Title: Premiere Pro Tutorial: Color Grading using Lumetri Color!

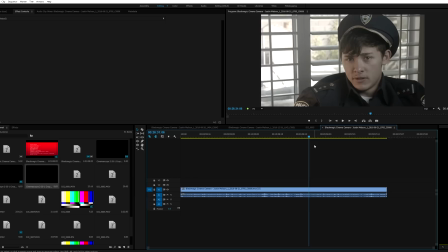Hey, what's going on, guys? My name is Justin Melson with Happyfox Productions, and today we're going to be looking at how to color correct and color grade inside of Premiere Pro Creative Cloud.
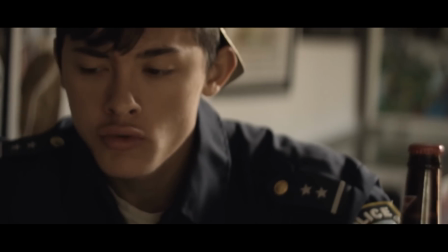And the footage that we're going to be looking at today is from our latest short film, Brawl of the Century. If you guys want to check out that video, the link is in the description below.
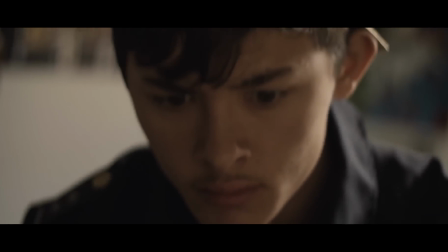And what we're going to be doing is we are going to be looking at color correcting and color grading this interview footage that we shot for the film.
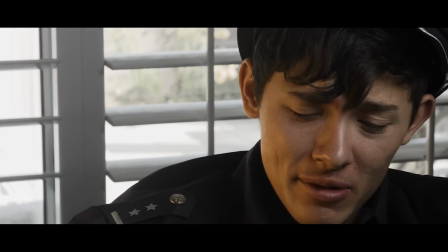And just so you guys know, a little bit of specs about the footage.
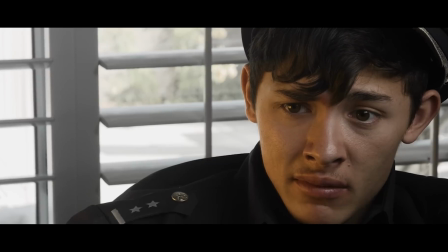We shot this on the Blackmagic Cinema Camera in 1080p, log, all that kind of good stuff.
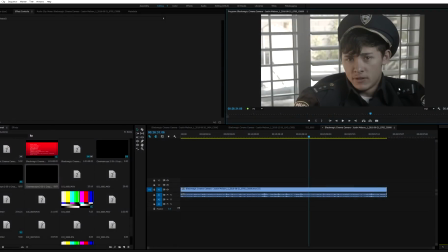And in terms of the white balance, we had this set at 5600 Kelvin because we had obviously daylight coming in. Now, before we actually go into explaining how to color correct this, I just want to explain to you guys how we shot this, because that is just as important, if not more important.
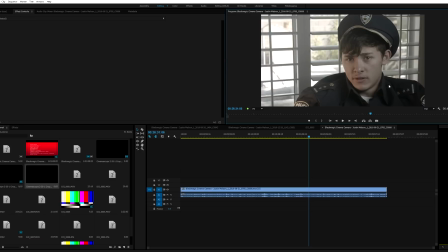So the way we filmed this was we had, like I said, the Blackmagic Cinema Camera, and we had a Sigma 18-35 lens. And obviously, when you film in front of a window like this, you are going to have some really hot exposure outside.
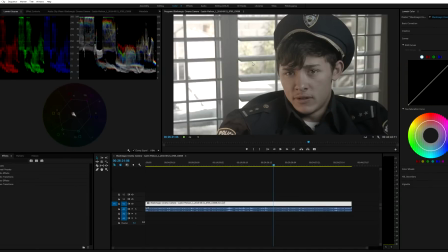Luckily, the Blackmagic Cinema Camera has fairly nice dynamic range. Not even fairly nice. Who am I saying? It's really good. It's really good dynamic range. 13 stops. And with that being said, we only started blowing out this part of the image right here, as you can see on our scopes.
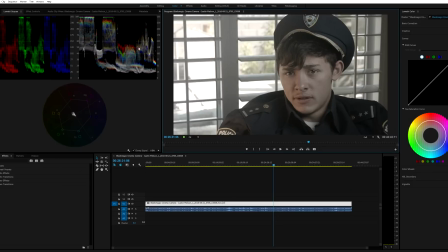But his skin tones are right where they need to be. They're right in the center. And all of this right here is looking really good as well.
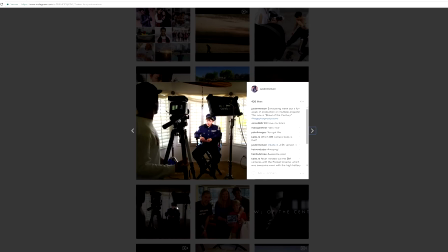And the way we did that is, I'm just going to bring up a clip from my Instagram, is as you can see, here's me with the Blackmagic Cinema, and we had a Kino Flow Celeb 200 set to daylight balanced that was acting as a key light form.
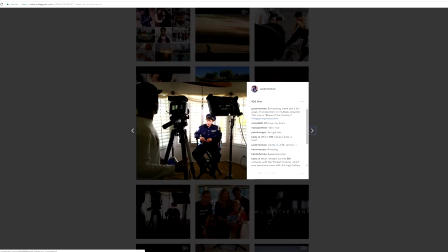And essentially what that did is we bumped that up to like 95% because it's an LED light, and that just kind of filled in his face. So in order to expose for the outside and the inside, we had this really bright daylight light matching the same color temperature as the outside, and we blasted that onto his face, hence why
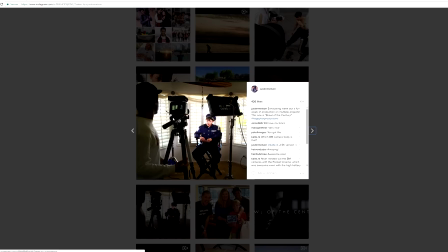the light was so close to him. And then we also had another light that the camera is blocking, and we had that set to 2800 Kelvin, which is even warmer than tungsten, because we wanted to give, you know, like the look that there's a lamp right next to him,
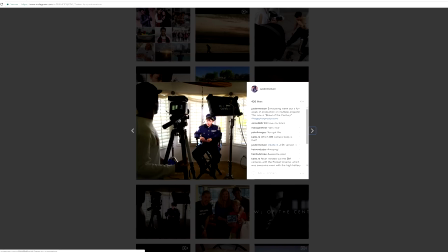you could say, and because why not? Because we just wanted to experiment. So that was essentially our lighting setup. We have daylight windows all around him, just kind of giving him a backlight, just filling the overall scene. And then if we didn't have this light, he would be a silhouette. So we
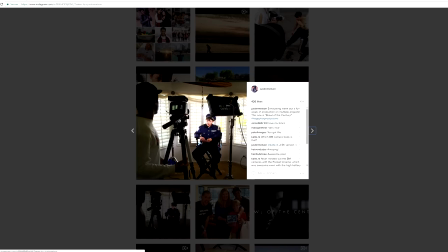shot this light onto him as a key, and then we filled him with a really warm light on the side that we just can't see,
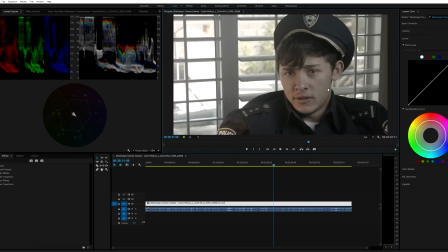but it is right here. So with that being said, you can't really see it too well because it is log footage, and log stands for logarithmic, which means it's just flat. All the color information is in there, but you know, this is 10-bit footage, 422, but we just have to extract it out.
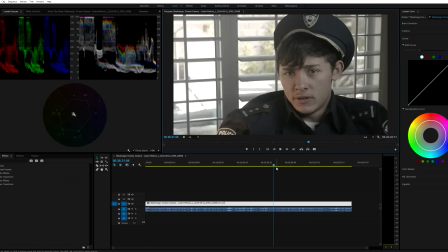And that's what we're going to be doing inside of Premiere Pro. So let's go ahead and jump in and get started. So for the first thing that I did when I was coloring this is I already knew I'm going to add some saturation just so I can kind of see what we're dealing with. That's usually the first thing that I do. And we're going to be color grading inside of the Lumetri color panel within Premiere Pro,
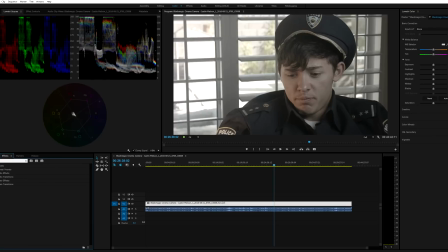because we could obviously go in and start typing curves and hue and saturate, or not hue and saturation, three-way color corrector, tint, and all of that. But since Adobe has the Lumetri color panel built in, which in case if you guys didn't know, you would just hit the color tab up here, we have all of those tools within our scene,
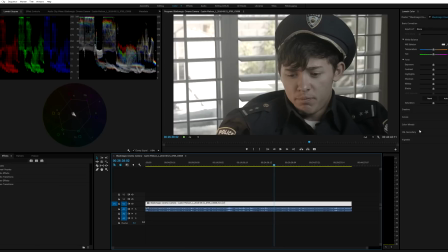which is really, really, not within the scene, but within the interface, which is really convenient, really nice. I'm really happy Adobe came out with this. So let's go ahead and get started. So let's go ahead and add saturation just so we can see what we are dealing with.
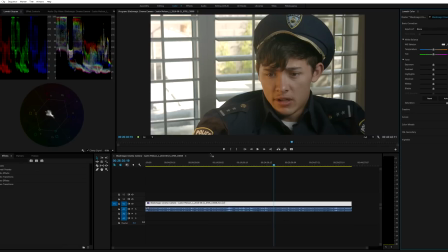I'm just going to go ahead and move this up a little bit for you guys. If you guys hear cat meowing, that's my cat.
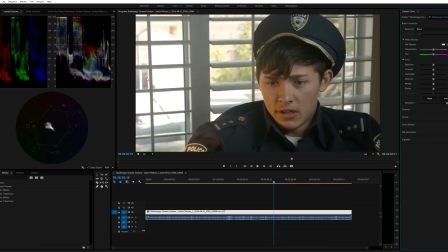So as you can see, we have really nice daylight light, and we have really warm light coming in right here. So let's go ahead and start adding some contrast.
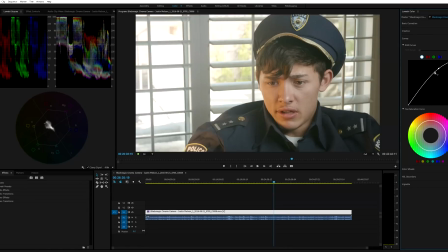I'm probably going to add a slight S-curve, just brighten up his skin tones, darken it, and now we are getting something.
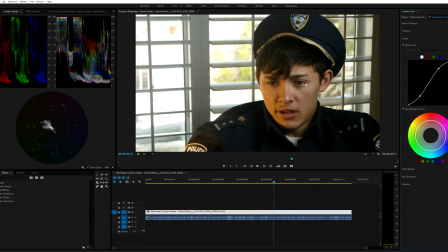Now we can actually see some of the warmth right here in some of this. But this, in my opinion, is a little too contrasty.
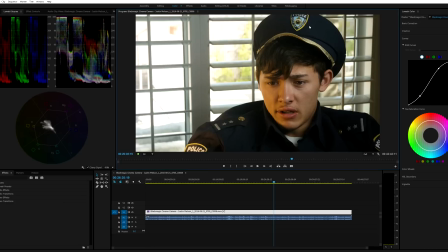And again, color correction and color grading is subjective. So it's honestly up to you to decide if you like the look. Some of you guys might say, oh, this is good enough. And some of you guys might say, ew, that's kind of gross.
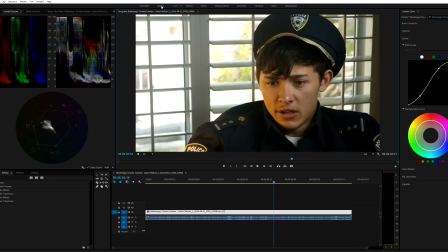But actually, another thing that I was going to discuss to you guys really quick was the aspect ratio.
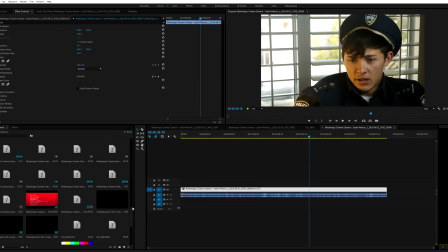We obviously had this in a 2:3:5:1 aspect ratio. And I've described this before, but if you want, you could easily throw in.
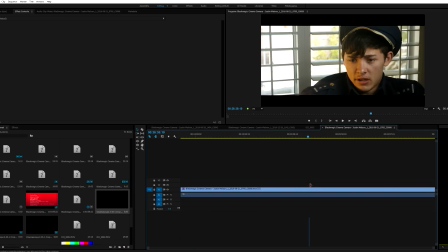The way you could do it is you could throw on a 2:3:5:1 CinemaScope aspect ratio PNG image, which you could honestly download this off of Google. You just have to Google it. And there you go. You have it already baked into your shot. But what I like to do is I like to have this as a reference just so we can reframe, decide what we're kind of going for.
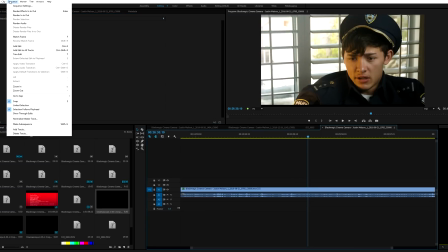And then I like to take it out And then I like to change my actual sequence to the 2:3:5:1 aspect ratio.
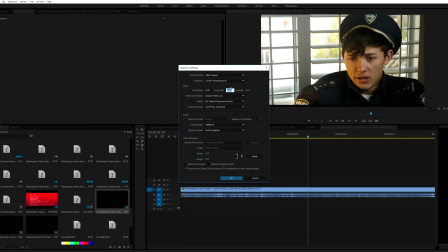So for those people that have ultra wide screen monitors, they're not going to get black bars on the top and bottom of their screen. They're actually going to get a full widescreen image. So I'll change this to 8:1:7 because that is 2:3:5:1 aspect ratio.
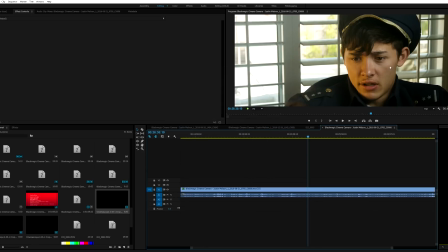Then I'll hit OK. And boom, now we have it actually in our settings.
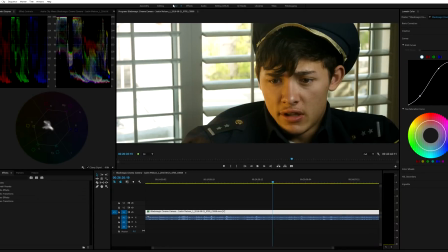So let's go ahead and get back to the color. So we have saturation and we have contrast in our scene, but this is a little bit too much contrast. So I might even, actually we can go into the blacks, and I'm just looking at my scope while I do this. We have no crushing blacks at the moment, which is really nice.
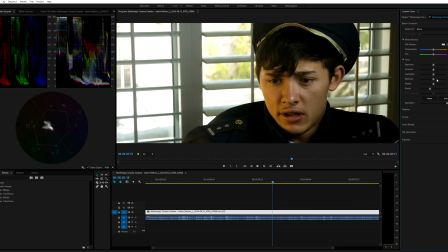Might bring that down. Might even bring the shadows up. Highlights, no, let's keep those there. And I'm also looking at the outside because I don't really want this to be blown out white.
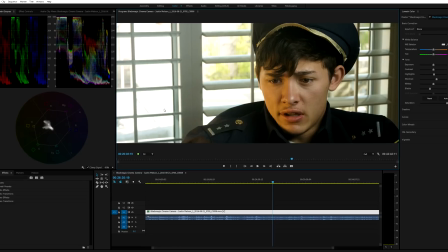I mean, which is nothing we can do because it is overexposed, but I would like to gray it out because that is something that film does really well. That's why film is because film and its dynamic range rolls off the highlights fairly well, just like an Arri Alexa camera would.
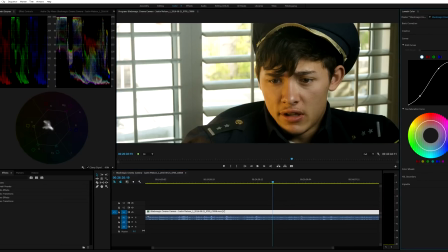So what I like to do is I like to just slowly roll off the highlights just so they're not completely at 100%, which is the same for broadcast work with legal color space. You might want to, whenever I do work for different broadcast companies, I like to make sure the highlights are never at 100% to stay within legal color space boundary.
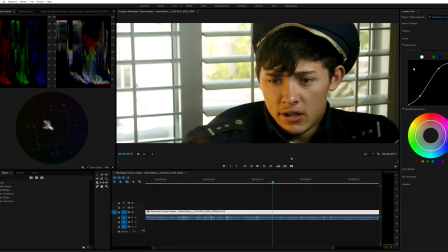I'm sorry, legal color boundaries. So that looks good to me. Let's just kind of touch up this a little bit.
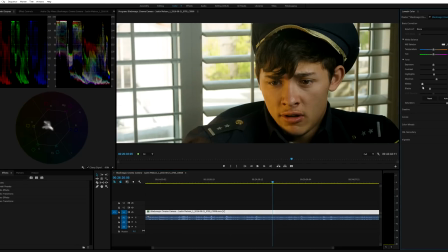So I'm just kind of going through and I might lower the whites just a little bit. And the highlights. Maybe bring that down. I just want to be careful with the skin tones because if we bring it down too much, it'll start to make the skin tones a bit muddy looking,
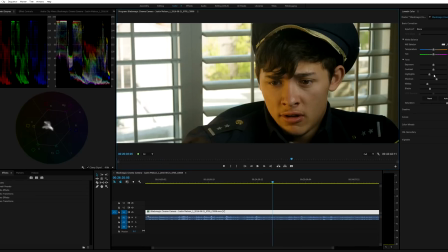which is not what we want because the skin tones are our first priority. We want to make sure those look nice because that is the whole reason that the shot is even alive is because we're interviewing him. We want his skin tones to look nice and then we'll worry about the background. Let me see.
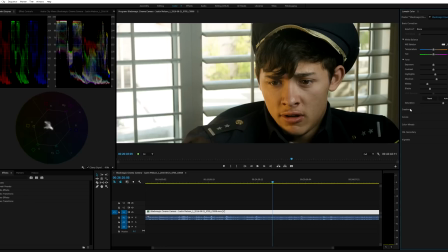Maybe lower the saturation just a little bit. Go into creative, and what I like to do is add the faded film effect. It just kind of rolls the shadows up a little bit. So for example, if we were to darken our blacks a lot, like start crushing them,
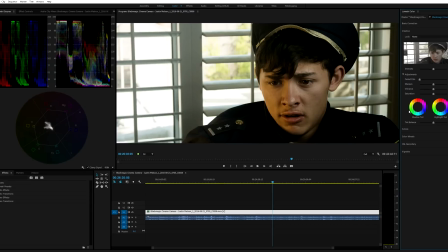we could see it in his hair. Start crushing them, we can go into our faded film and kind of roll them off in a gray way, which is something that I like to do. And then sharpen, we could add it up, sharpen it a little bit.
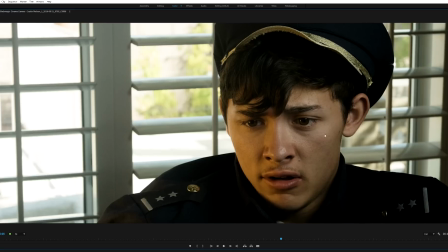We didn't have a makeup artist on set, so we don't want to just show all of his you don't want to just show all of his pores and everything, because as much as we like sharp footage,
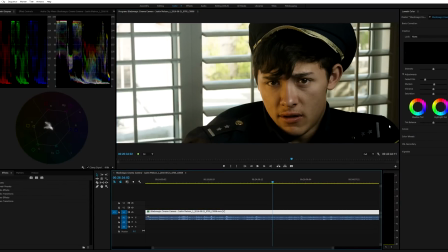we don't want to do that unless you're going for that. So that looks pretty good. And another thing that we can do is we can go into our curves and we can go into our hue and saturation curve. So if you guys don't know what this does, this essentially, we can decide which colors we want to pop and which colors you want to tone down in terms of saturation.
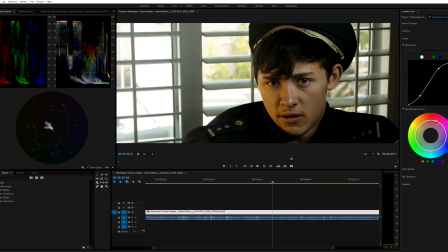So what that means is if we were to move this all the way up, everything would be heavily saturated. And if we were to move this all the way down, everything would be in black and white. And you could see that within our vector scope right here too.